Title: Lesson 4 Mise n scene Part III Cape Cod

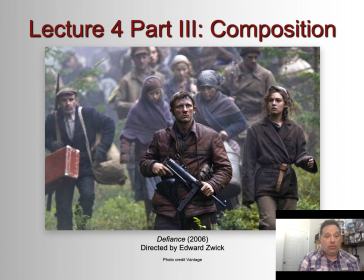(0:00)
Hello, class, and welcome to Lecture 4 on Mise en scène. This is Part 3, Composition. And composition has to do with the way that the various elements
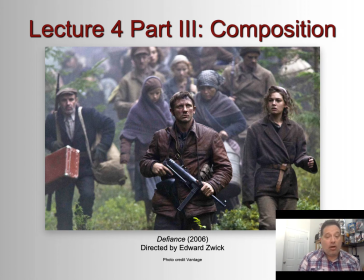(0:18)
of the scene are arranged visually.
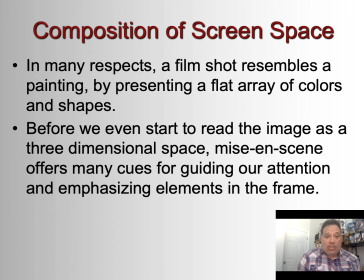(0:24)
So in many respects, a film shot resembles a painting, right? We know this because if we look at what our films are presented on, they're presented on flat screens, like a flat screen TV or your phone, right?
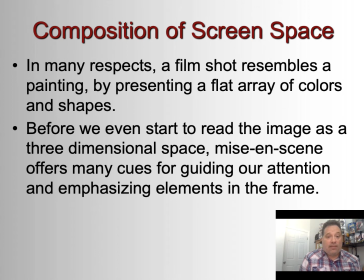(0:42)
They present a flat array of colors and shapes. So before we even start to read the image as three-dimensional, which is what film and television is trying to represent or give the illusion of, mise en scène offers many cues for guiding our attention and emphasizing elements in the frame.
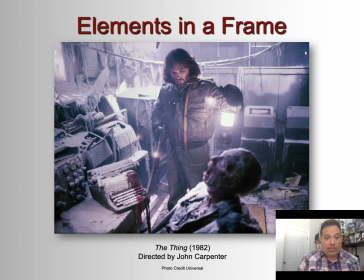(1:02)
And here is a shot from The Thing from 1982, which I mentioned when we were talking about makeup in the first lecture in this lesson. And you can see just how carefully all of these elements have been arranged, right?
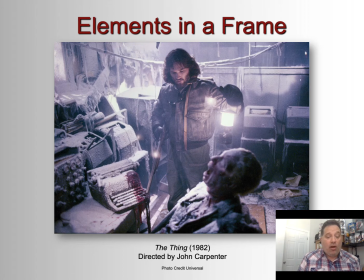(1:19)
You've got the hero in the middle third of the screen, looking down at this body, which is emphasized in the foreground, blood on the typewriter. So what is the filmmaker guiding our attention to?
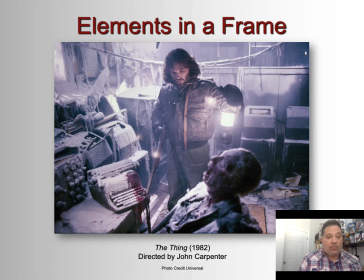(1:35)
Well, mainly this gory scene, right? Because he foregrounds it right in the middle of the frame. And then all these other details are layered in around what's in the foreground and in the center, right?
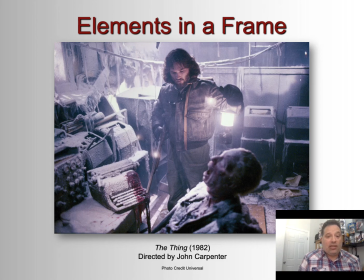(1:49)
All these frozen things and busted up machines and stuff from this research station that's come under attack. So not only do you get a sense here how detailed frames are and how carefully arranged they are,
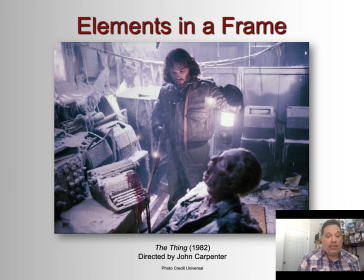(2:06)
like we talked about in the other lesson when we were looking at the shot from The Devil Wears Prada and Parasite, we also get a sense of how important it is for directors and filmmakers to arrange those elements so that our attention is guided.
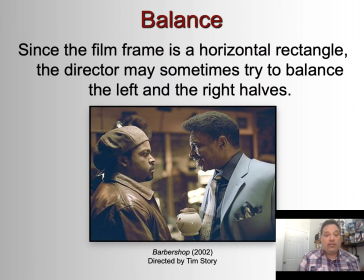(2:25)
A balance is one of those elements. The film frame is a horizontal rectangle, sometimes a square, but mostly a horizontal rectangle. The director may sometimes try to balance the left and the right halves.
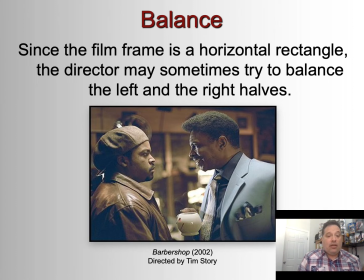(2:42)
So in this case, we have sort of balance in the scene, but the actor on the right is leaning forward just a little bit, and the actor on the left is leaning back. And so what is this meant to convey? It's meant to convey that the actor on the left, at least at this point in the film, has more power, right?
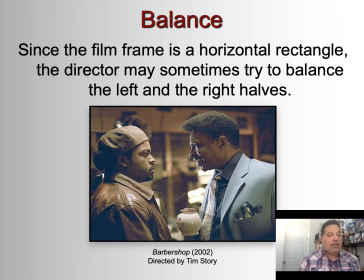(3:01)
He takes up a little bit more than his share of space. He's looking down on the other character. So the framing here and the balance is used, again, to express story and relationship between these characters.
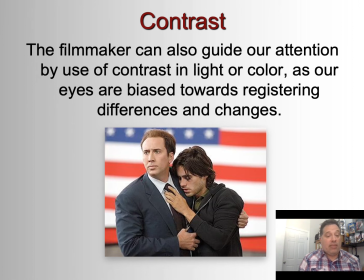(3:16)
The filmmaker can also guide our attention by use of contrast and lighter color, right? We talked about that when we talked about lighting in the last lecture and looked at high contrast lighting in film noir, right?
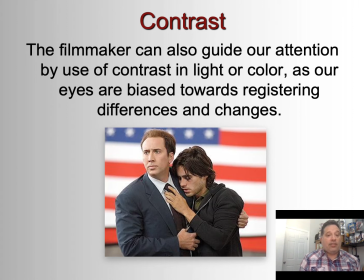(3:31)
So that the different elements of the scene are made to pop and catch our attention. And our eyes are biased towards registering those differences and those changes. And so shots are always changing as the director guides our attention to what he or she wants us to see.
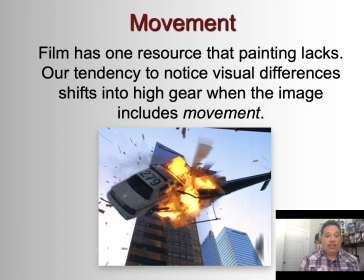(3:53)
Of course, movement, right? Obviously, we're talking about motion pictures here. And movement is the one resource that painting lacks. Our tendency to notice visual differences shifts into high gear when the image includes movement.
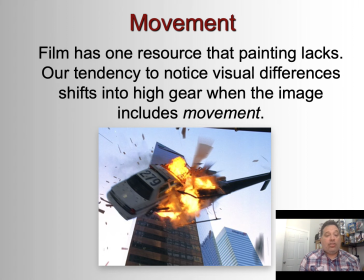(4:09)
And of course, movement can occur just via mise en scène, right? Because the actors can move around stage. But where movement really kicks into high gear is when it's done in relationship with cinematography, with a moving camera, for example. And we'll look at that in the next lesson.
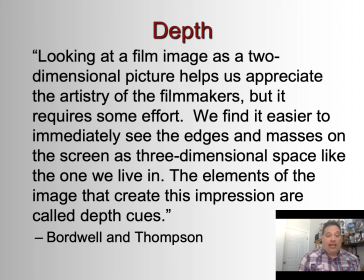(4:31)
And then, of course, depth. As Boardwell and Thompson, one of your authors, writes, looking at a film image as two-dimensional helps us appreciate the artistry of the filmmakers, but it does require some effort because we find it easier to immediately see the edges and masses on the screen as three-dimensional space.
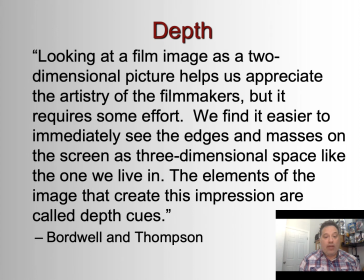(4:51)
And the elements of the image that creates this impression are called depth cues. So again, even though the screens are flat, right, the illusion is that we're looking through a window into three-dimensional space.
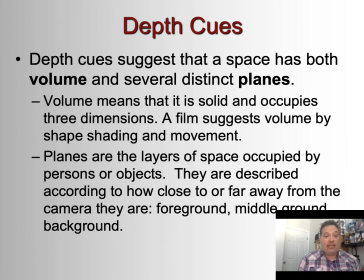(5:10)
And depth cues suggest that space has both volume and several distinct planes. Planes are the layers of space occupied by the persons or object. They're described according to how close or far away from the camera they are. Foreground, middle ground, background.
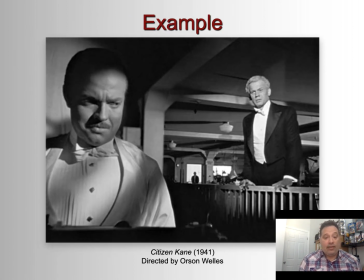(5:31)
And so here's an example from Citizen Kane, right? This is still a two-dimensional image, but three dimensions are suggested by placing the figures in different planes, right?
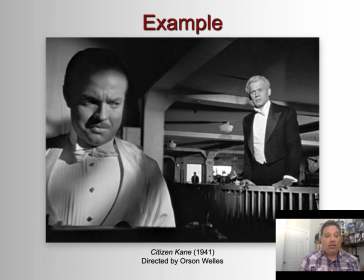(5:45)
Essentially by putting somebody way in the back so that they're smaller, somebody in the middle ground that seems about closer to us, but not quite in the foreground, and then we have the foreground figure. And again, as with the power dynamics that were registered in the shot we looked at from Barbershop,
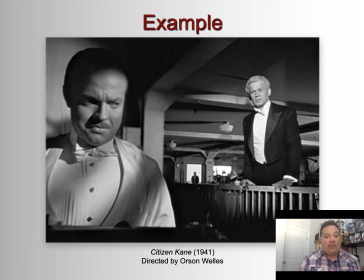(6:02)
this is meant to convey an idea of who has power in the scene, right? The powerful Charles Foster Kane here, or his less powerful colleagues behind him.
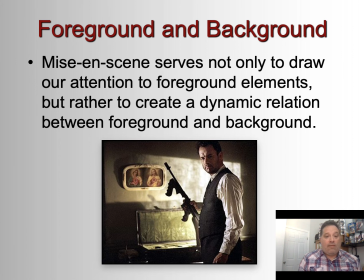(6:18)
And that's how foreground and background works. It serves to draw our attention and to create a dynamic relation between the foreground and the background, right? So here in this shot, we have Tom Hanks as a gangster, right?
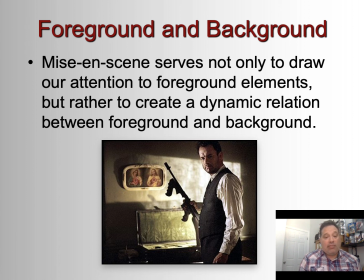(6:34)
And the foreground image is ironically contrasted by the background image because the foreground image is of him getting ready to, wreak violence on somebody. And the background is a religious painting, right?
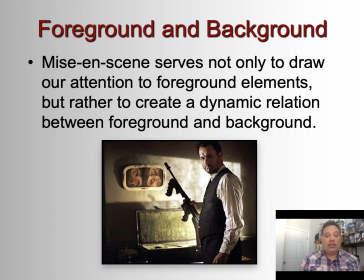(6:50)
That's supposed to represent peace and mercy. So the tension there is highlighted through the contrast.
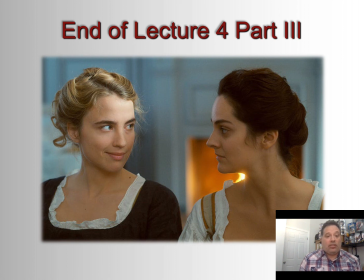(6:58)
Okay, so that's the end of our 3 lectures for mise en scène, and we will move forward to our next lesson, cinematography.